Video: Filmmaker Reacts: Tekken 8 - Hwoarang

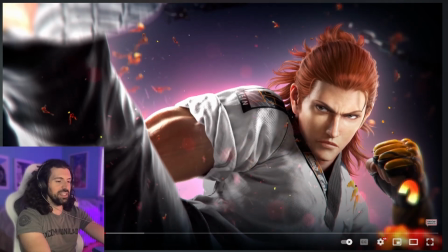247s
If you guys know the lore behind Blood Talon, I would love to hear that. Like, how did he pick up that name?
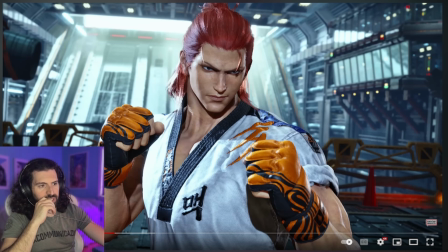255s
So I really like this shot too. This was another standout for me. Just a really nice framing in this sort of portrait shot, but I like how they capture the personality of the fighter kind of through their stance, through their body language, and there tends to be a lot of that in the Tekken trailers that I've seen.
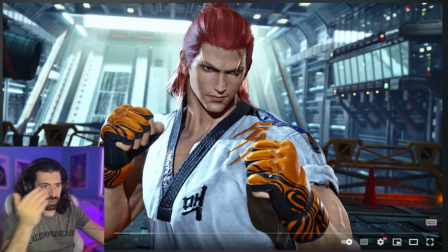272s
Like I said, when I covered the Leroy one, which, by the way, thank you guys, that video did really well. I talked a lot about that, like kind of the personality and the different moves.
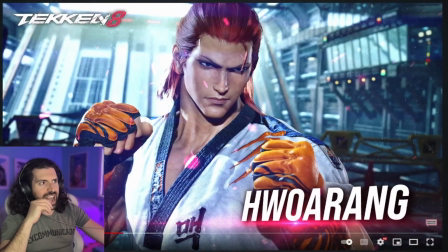287s Hwoarang!
Awesome.
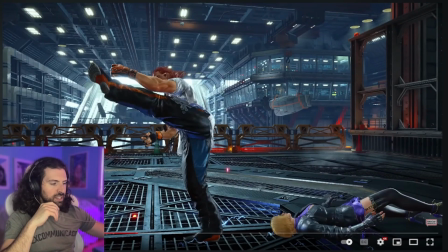293s
Gotta love that. Yeah, I like how there's these sweeping
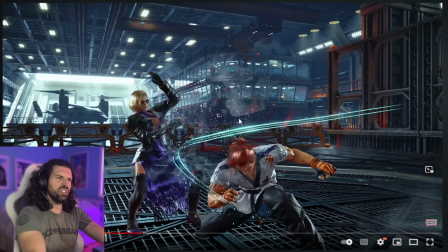302s
things. There's a lot of particle effects. There's a lot of like distortion too. Look at this. Really cool effects.
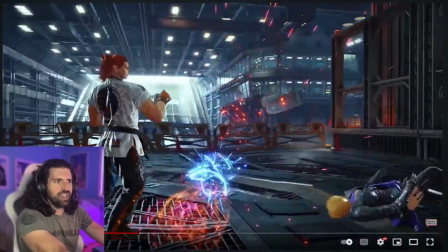310s
There's like dust too, like old 1980s Hong Kong kung fu movies.
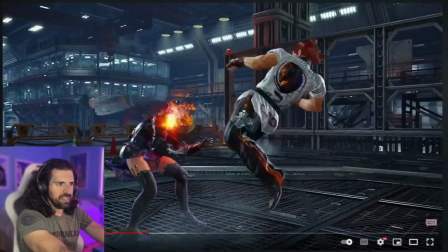316s
Look at the dust come off of her. Damn, man, she needs a shower. She's got that much dust sitting on her skin.
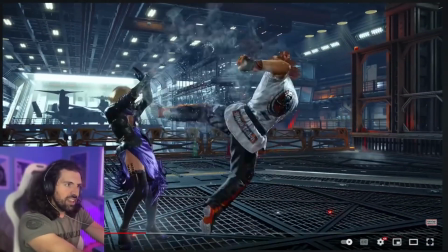324s
Look at the dust, man. Dang, dude, what kind of shower?
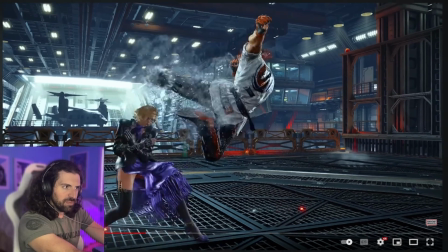330s
Man, she needs a bath. Look at this. Dust coming off her.
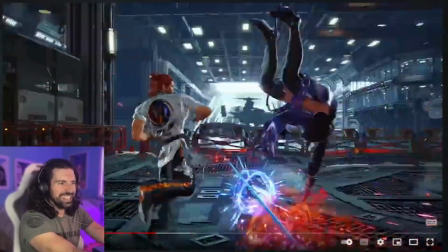337s
That's crazy, man. She needs some moisturizer.
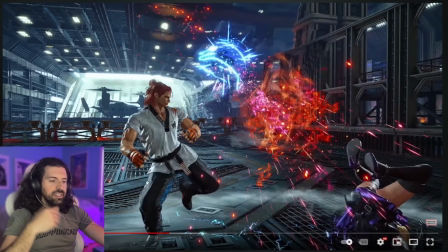344s
I love the combos. I love how they're based in seemingly doable taekwondo moves.
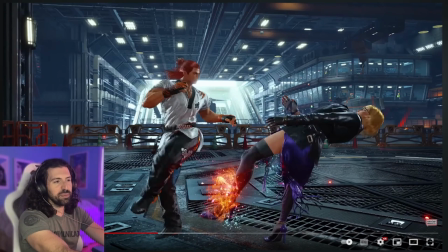353s
I know awesome taekwondo expert called Hwoarang, who was at the Shaolin Temple with me.
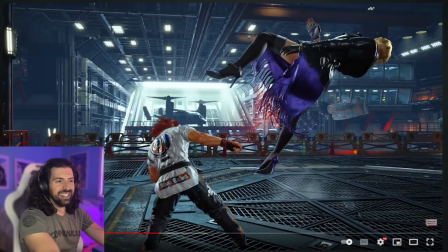360s
Amazing guy. And to see his kicks in action is truly a spectacle. Like, taekwondo is such a
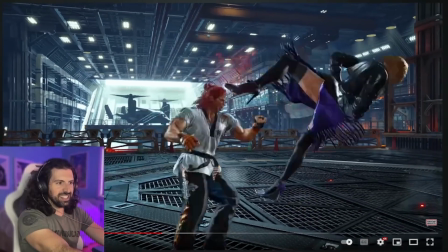370s
highly skilled art that takes such control and precision and strength in the legs.
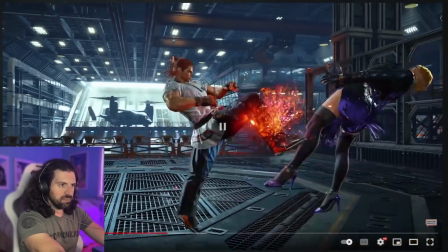377s
But yeah, I like how there's a lot of stuff, like, you know, it's just like a spinning side kick here, but you know, then he kind of like floats through the air and does an axe kick for the finish and everything.
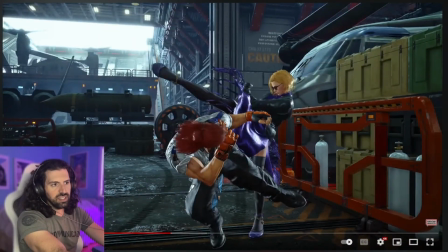386s
It's kind of like I said oh, that's such a cool shot. Look at this, like perfectly dodging each other. It's like an anime moment. But I like how, yeah, there's a lot of reality in each move, but they kind of, you know, add a little
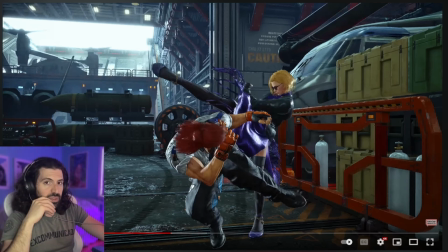399s
bit of anime, sprinkle a little anime sauce on top of it, and you get some really cool moments and some really cool sort of exaggerated movements.
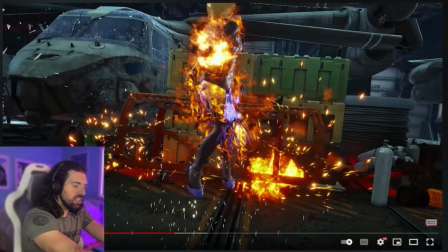410s
Oh, I like that too. Just that little juice they add,
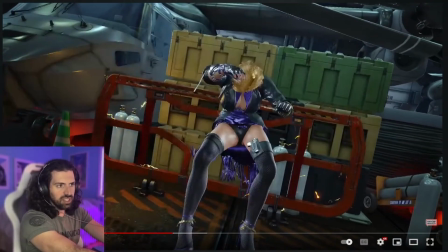414s
a little bit of the change in the shot as she gets pushed up against there, and it's cool.
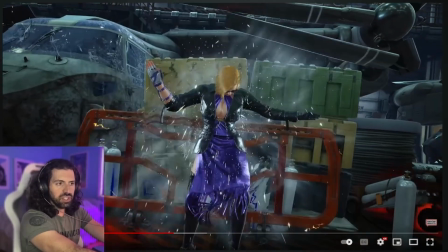420s
It adds a little bit of cinematics to it. Boom, and it's just like, okay, mix it up a little bit, and then it explodes.
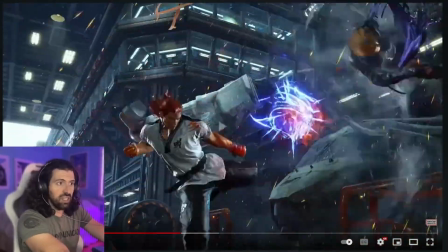426s
Okay, I'm sure she's fine. And then he kicks her right back into it.
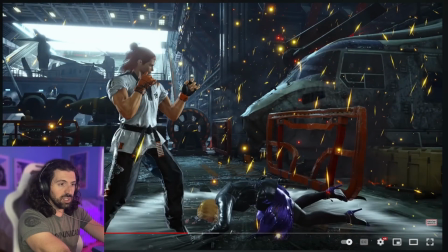430s
Not a second to, man, I don't know what she did to him, but the fact that he kicked her into an exploding thing, and then she lands on her face, and then he just keeps going. He just keeps attacking her.
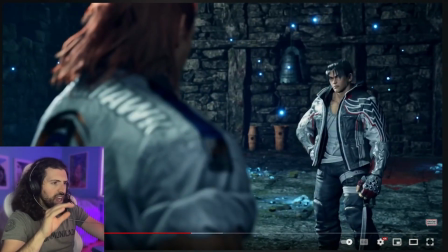439s
That says a lot about this guy. I like this scene. I really like the coloration in the background. It has this nice blue-green tint to it.
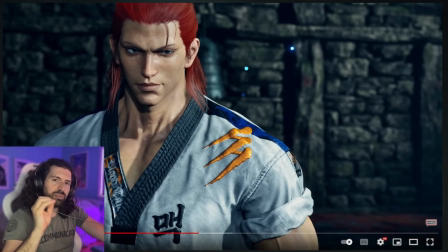450s
This is one of my favorite shots too. I love the expression here. There's a lot of personality in this guy. Like, I can learn so much about him from this. This guy is very serious who he's fighting. Come at me with everything you've got. And he just goes, there's so much there. There's so much there.
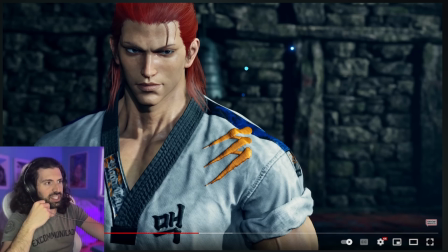466s
And it's not just that sort of, it's not just that action of kind of grinning or have this smug expression on your face. It's the body language. He's not bugged by it. He's not bothered. He's kind of laughing at this guy who's maybe super serious. And he's just like, you don't want that. You know, it's awesome. A lot of personality.
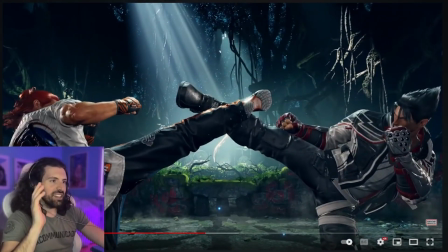485s
I love this shot too.
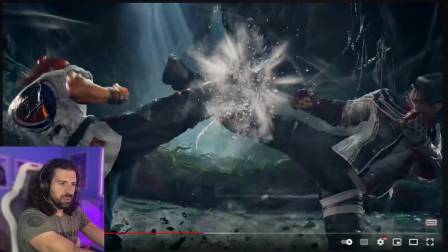487s
It's just a really simple situation where they run at each other, and there's an awesome camera work.
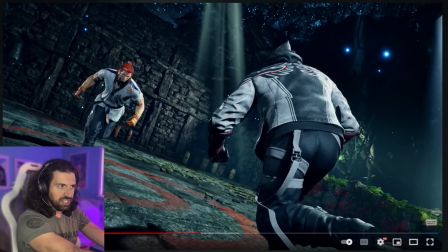494s
And I don't know if this is how the fight starts, or is this more like a story mode?